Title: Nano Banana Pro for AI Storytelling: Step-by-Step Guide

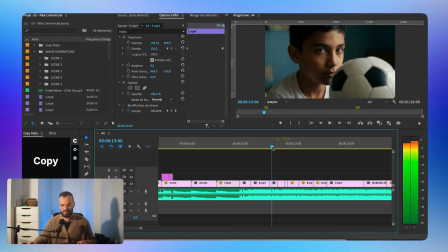(16:29)
Yeah, just to add a bit of movement. Same thing here, like this is something really interesting, I think. Instead of just like playing the whole thing that was just like that, Still got my face, so I'll you know, it's a bit annoying. So instead of doing that, I just cut it like the sequence. So I did that basically to show you guys.
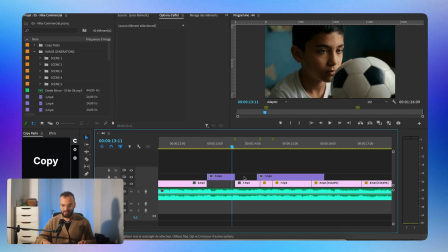(16:45)
Cut it like that, cut like that, remove that, and just like do something like that. Here we go. So this is called the jump cut. And this is a good way to add a bit of motion when you want to do a zoom in and be synchronized with the music. So it looks like that. go my way.
Still got my face, so I'll be okay.
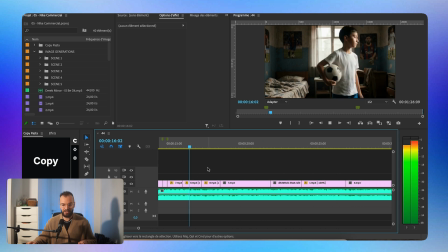(17:03)
And I did this technique a lot. I did it again here. See?
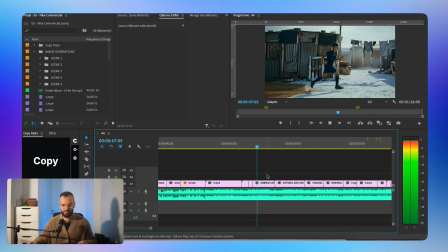(17:07)
And I did a bit of jump cut here also, Spend a lot of time. which is for me the best transition of the whole video.
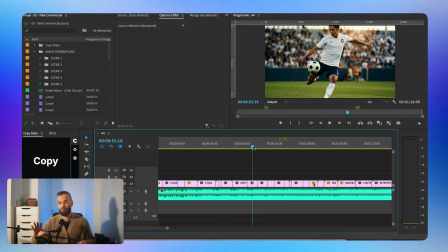(17:12)
Here also you kind of have a transition which is more like a video transition.
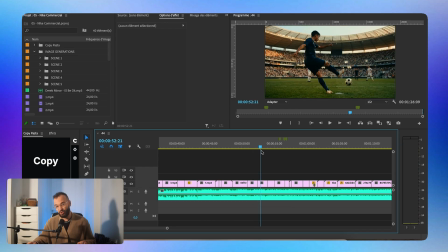(17:15)
So at the moment where he shoots the ball, there is a transition to another video where he also shoots the ball, but it's also a storytelling transition because he is a bit older.
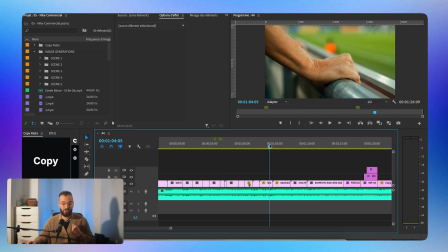(17:23)
So it kind of acts as a storytelling tool also. Again, it's really important to work with the music because you're going to hear the lyrics. The guy is saying smile on my face, and that's where I put the moment smiling, you know?
Today, smile on my face, may not go my way.
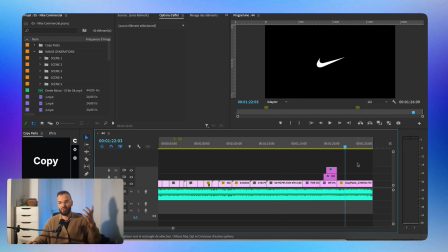(17:34)
And then obviously we end up with the slogan and with the Nike logo, which again is timed perfectly with the music, as you can hear. Like, Made some mistakes, but learned a few things, so I'll be okay. you know, this is kind of a feel-good element, you know? And to be honest, that's basically it for the edit. You don't need to do crazy stuff if you already have the right storytelling. That's why I spent like a lot of time choosing the right music and thinking about the story. By the way, if you watch this whole video for free, I'm asking just one thing in return, guys.
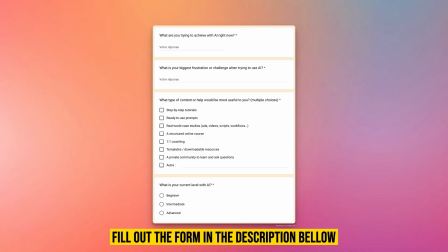(18:01)
Just fill out the form in the description below so I can get more information about what you want, what are your needs, and what kind of tools or service you would need. So again, thanks a lot. So I hope it was helpful for you guys. Let me know in the comment section below if you have any question or if you have any doubts. I will be happy to answer them. And also if you like the ad itself. By the way, I made a whole video on how to create an AI UGC ad. The video is just here if you want to check it out. So don't forget to drop a like, subscribe to the channel because I'm putting videos every week like this one. And I see you in the next one. Peace out.